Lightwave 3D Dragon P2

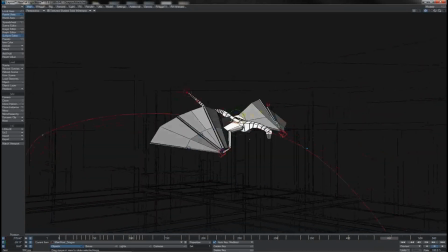And as he comes into that, we start to fold and tuck the wings there so as he can accelerate downwards under the force of gravity.
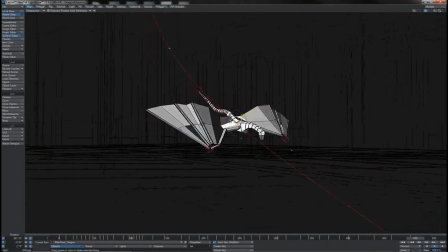There will then, of course, you know, be wanting to open them out, probably around this point as he comes into land, like something of a parachute to catch himself. but we'll look at that when we come on to the landing,
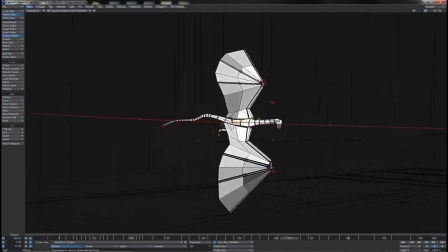as that is much more part of the landing mechanic than it is this main flight sequence.
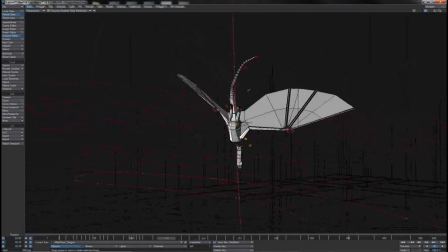So what we see, we have consequently, if we come back and go through the whole thing,
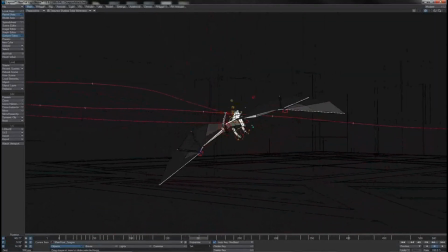we have his wings flapping open, he starts to shift them to make this first turn, comes around,
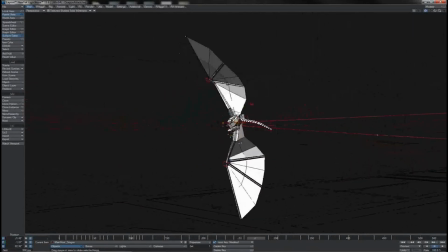we can see them adjust again as he pulls himself level, open up as he comes into his big turn here,
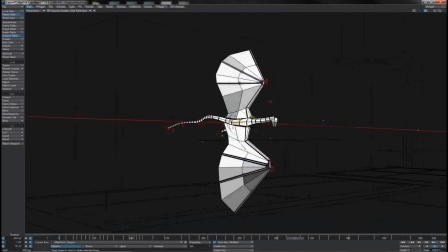holds that steady, gives them a little flick to pull himself out of it,
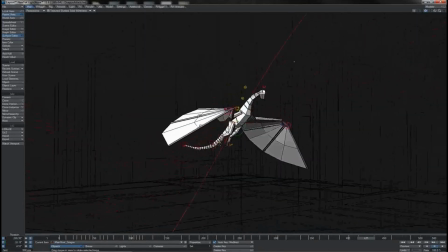rolls along, up, big lift, grab and drop.
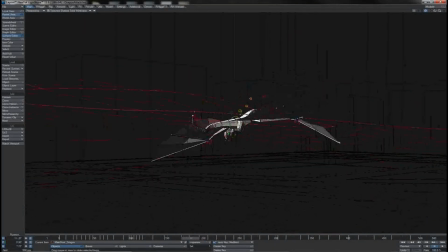So we see that we've got this really nice action taking place on the actual wing
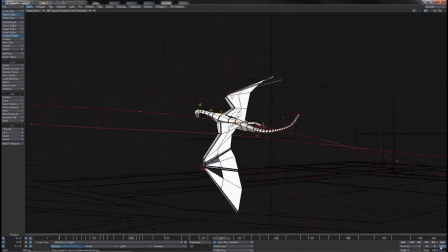vanes throughout his flight that give that little bit of detail into the mechanic of how he's,
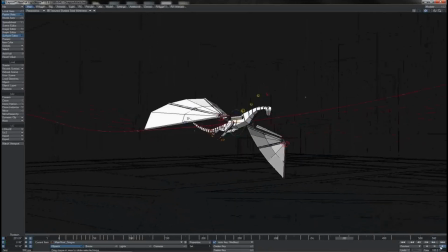holding, grabbing and working the airflow across his wing to produce his flight there.
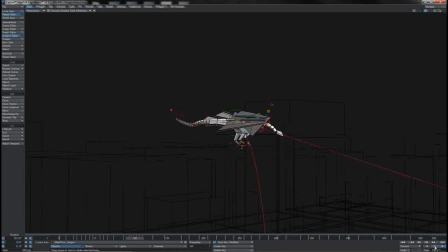Or at least the shape of his flight, I should say. The rest of it then is of course going to be posing the wing wholesale, so using the IK goals to produce flap and of course,
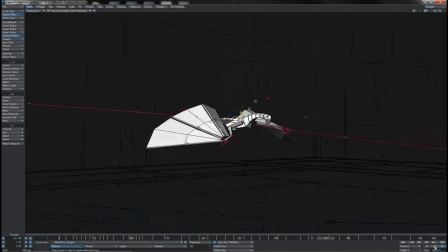bringing his wings in via his arms and of course out via his arms,
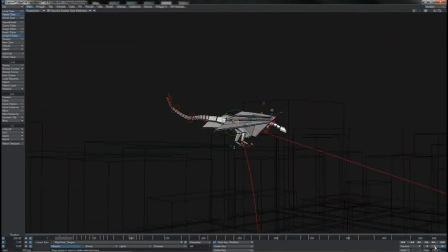so adding a little more accentuation to what we've already done in terms of the finger action.
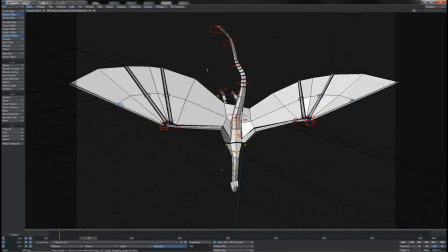The pattern then, or cycle for flapping the wings is, pretty straightforward.
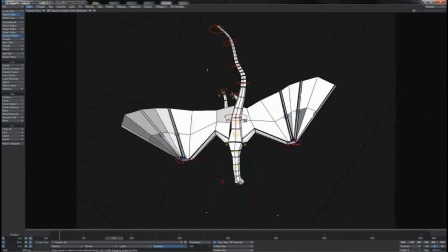As we see, he makes this forward stroke, rolls back and comes forward again, like this.
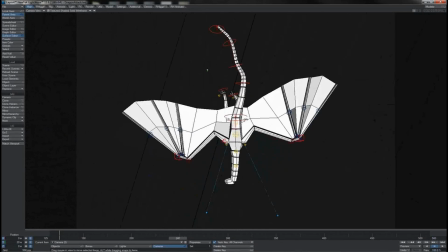He's largely just rowing. It's very similar, of course, to the butterfly swimming stroke that you get.
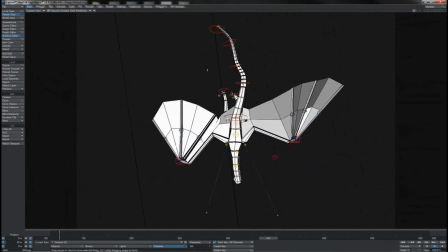And so what we really just have here is this repeated cycle of action.
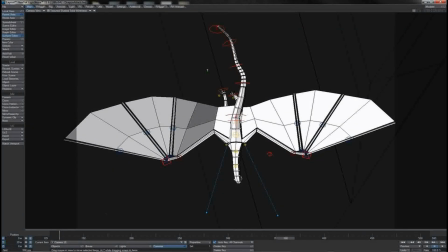In keying this up, you can see that I've got this camera here, which I've actually just parented to the root. That just makes it easy to get a nice clean view on the wings here to help me key them and keep them nicely synced.
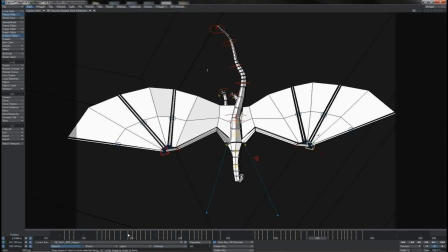As for the keys themselves, you can see this little pattern of keys that I've got here.
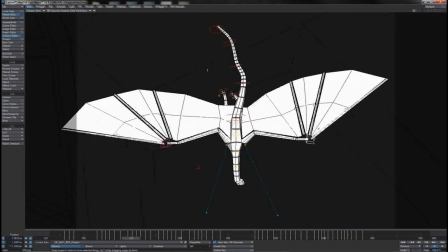This is a single flap action, so that's back,
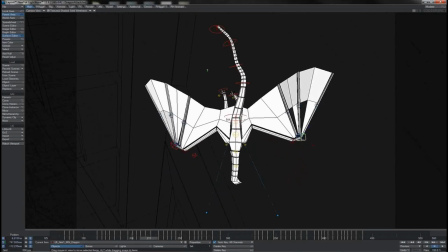forwards, rolling under, back, up, and back to the top again.
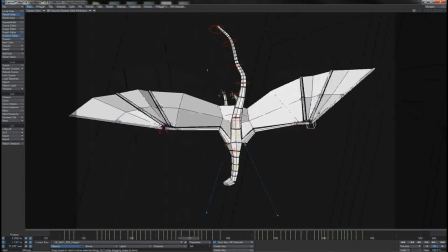And so you can see that I've just copied and pasted these keys for the wings there just to repeat them.
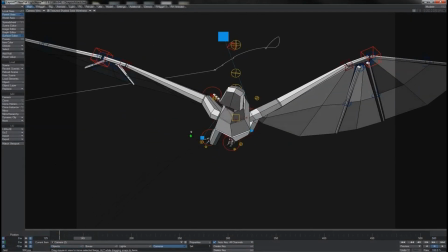And as for how it looks from the front, and we have the camera here at the front,
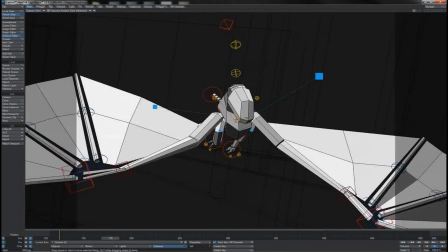then we can see that as it comes forward, it's coming down and it's rolling under and back.
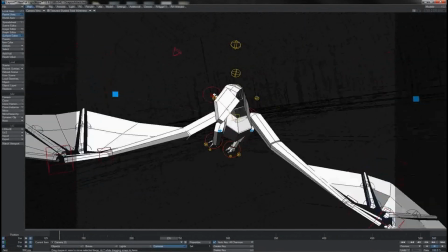So the arms or the wings are rolling around like this.
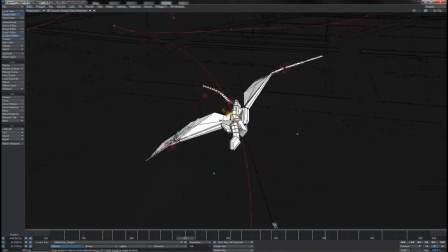And that we see here in perspective view, up, over,
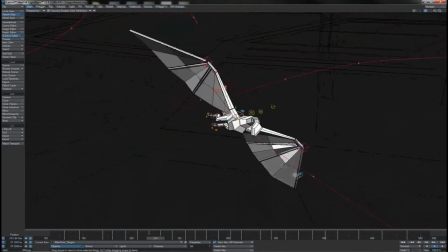forward and down in this simple flapping action taking place there.
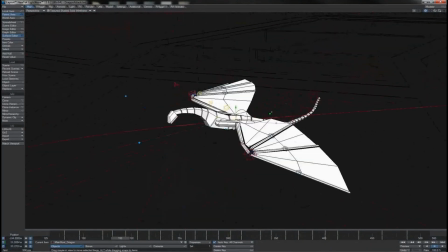The other thing to notice with this is that of course I've once again worked it into the timing of how he is flying.
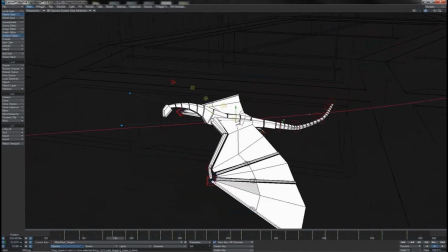So what we saw a while back there, he makes his first sort of lift stroke here just as he hits that
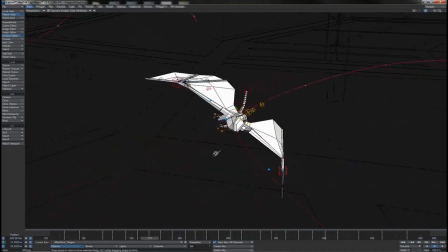lift point and goes straight into another one and continues that there.
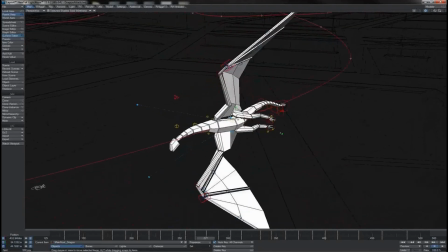He makes a final stroke as he comes into his hard turn here,
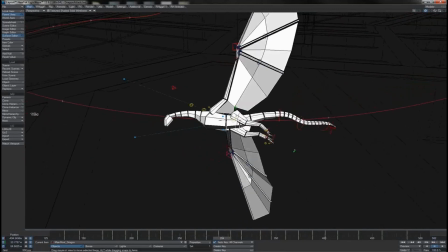and then notice that I've let the wings sort of hang and they drift ever so slightly
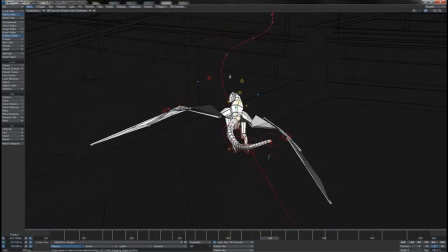as he comes around before making a flap as he goes into this hard turn there.